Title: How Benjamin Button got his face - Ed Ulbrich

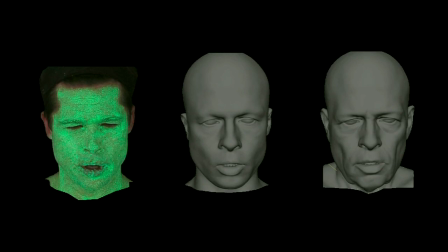So now we had a 3D database of everything Brad Pitt's face can do at age 87 in his 70s and then in his 60s Next, we had to go into the shooting process.
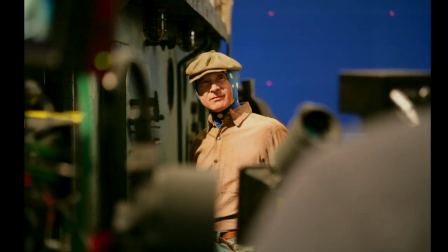So while all that's going on, we're down in New Orleans and locations around the world, and we shot our body actors.
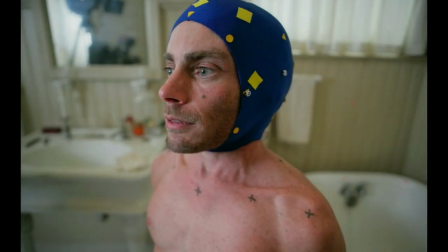And we shot them wearing blue hoods. So these are the gentlemen who played Benjamin. And the blue hoods helped us for two things.
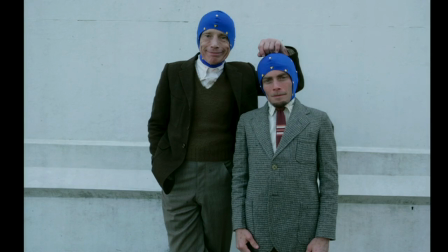One, we could easily erase their heads. And we also put tracking markers on their heads. So in fact, we could recreate the camera motion and the lens optics from the set. But now we needed to get Brad's performance to drive our virtual Benjamin. And so we edited the footage that was shot on the location with the rest of the cast and the body actors. And about six months later, we brought Brad onto a soundstage in Los Angeles, and he watched on the screen, and his job then was to become Benjamin. And so we looped the scenes, he watched again and again, we encouraged him to improvise, and he took Benjamin in interesting, unusual places that we didn't think he was going to go.
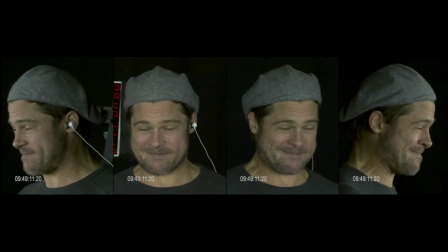We shot him a 4 HD camera so we get multiple views of him. And then David would choose the take of Brad being Benjamin that he thought best matched the footage with the rest of the cast.
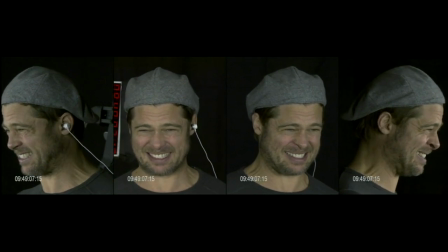And from there, we went into a process called image analysis.
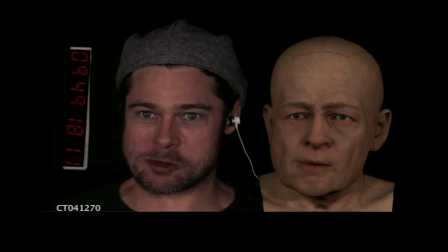And so here you can see again the chosen take, and we are seeing now that data being transposed onto Ben87.
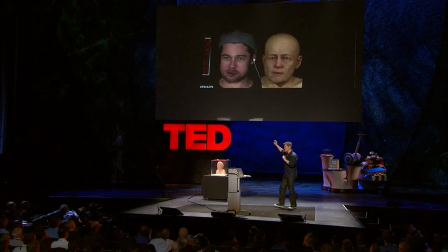And so what's interesting about this is we use something called image analysis, which is taking timings from different components of Benjamin's face.
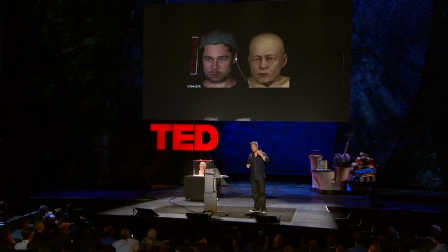So we could choose, say, his left eyebrow, and the software would tell us that, well, in frame 14, the left eyebrow begins to move from here to here. It concludes moving in frame 32. And so we could choose numbers of positions on the face to pull that data from and then the sauce I talked about with our technology stew that secret sauce Was effectively software that allowed us to match the performance footage of Brad in live action With our database of aged Benjamin the the fact shapes that we had and on a frame-by-frame basis We could actually reconstruct a 3d head that exactly matched the performance of bread So this is how the finished shot appeared in the film.
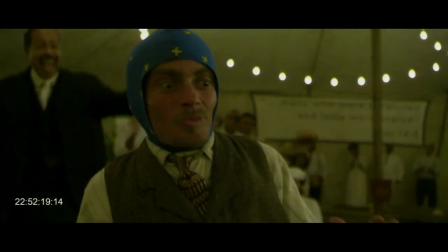And here you can see the body actor. And then this is what we call the deadhead, no reference to Jerry Garcia.
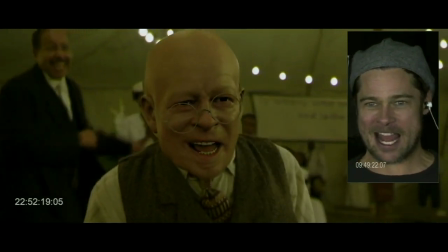And then here's the reconstructed performance now with the timings of the performance and then again the final shot. It was a long process. So, thank you. The next section here, I'm going to just blast through this because we could do a whole TED head talk on the next several slides.
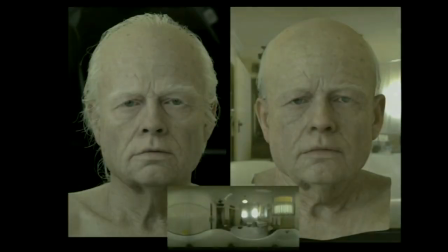We had to create a lighting system. So really, a big part of our process is creating a lighting environment for every single location that Benjamin had to appear,
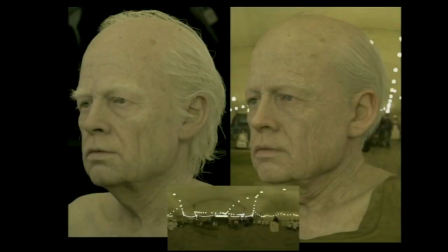so that we could put Ben's head into any scene that would exactly match the lighting that's on the other actors in the real world.
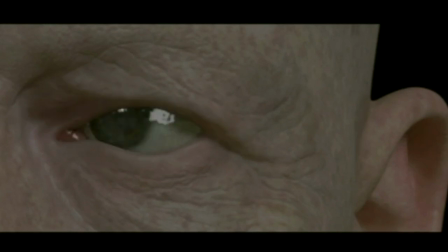We also had to create an eye system. We found the old adage, the eyes of the window to the soul is absolutely true. So the goal here was to keep everybody looking in Ben's eyes. And if you could feel the warmth and feel the humanity and feel his intent coming through the eyes, then we would succeed.
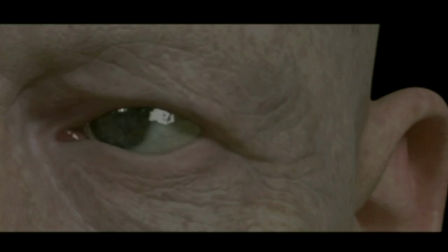So we had one person focused on the eye system for almost two full years. We also had to create a mouth system.
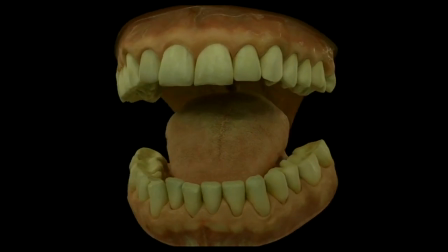We worked from dental molds of Brad. We had to age the teeth over time. We also had to create an articulating tongue that allowed him to enunciate his words.
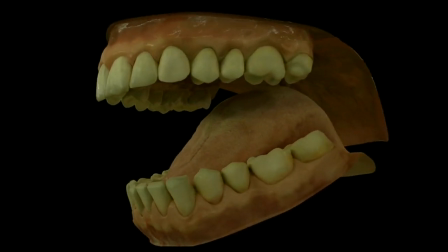So there's a whole system and software written to articulate the tongue. We had one person devoted to the tongue for about nine months.
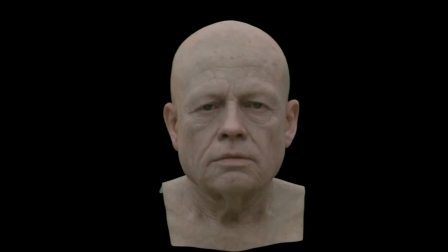He was very popular. Skin displacement, another big deal.
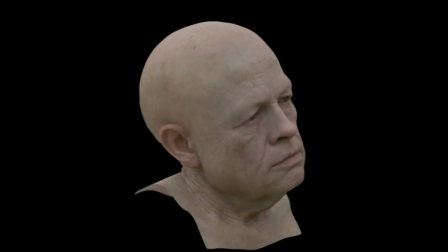The skin had to be absolutely accurate. and he's also in an old age home. He's in a nursing home around other old people, so he had to look exactly the same as the others.
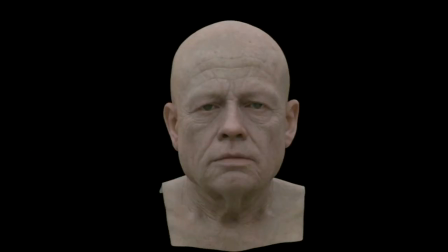So lots of work on skin deformation. You can see in some of these cases it works, in some cases it looks bad. This is a very, very, very early test in our process. So effectively we created a digital puppet that Brad Pitt could operate with his own face. There were no animators necessary to come in and interpret behavior or enhance his performance. There was something we encountered though that we end up kind of calling the digital Botox effect. So as things kind of went through this process, it did kind of, Fincher would always say, it sandblasts the edges off of the performance.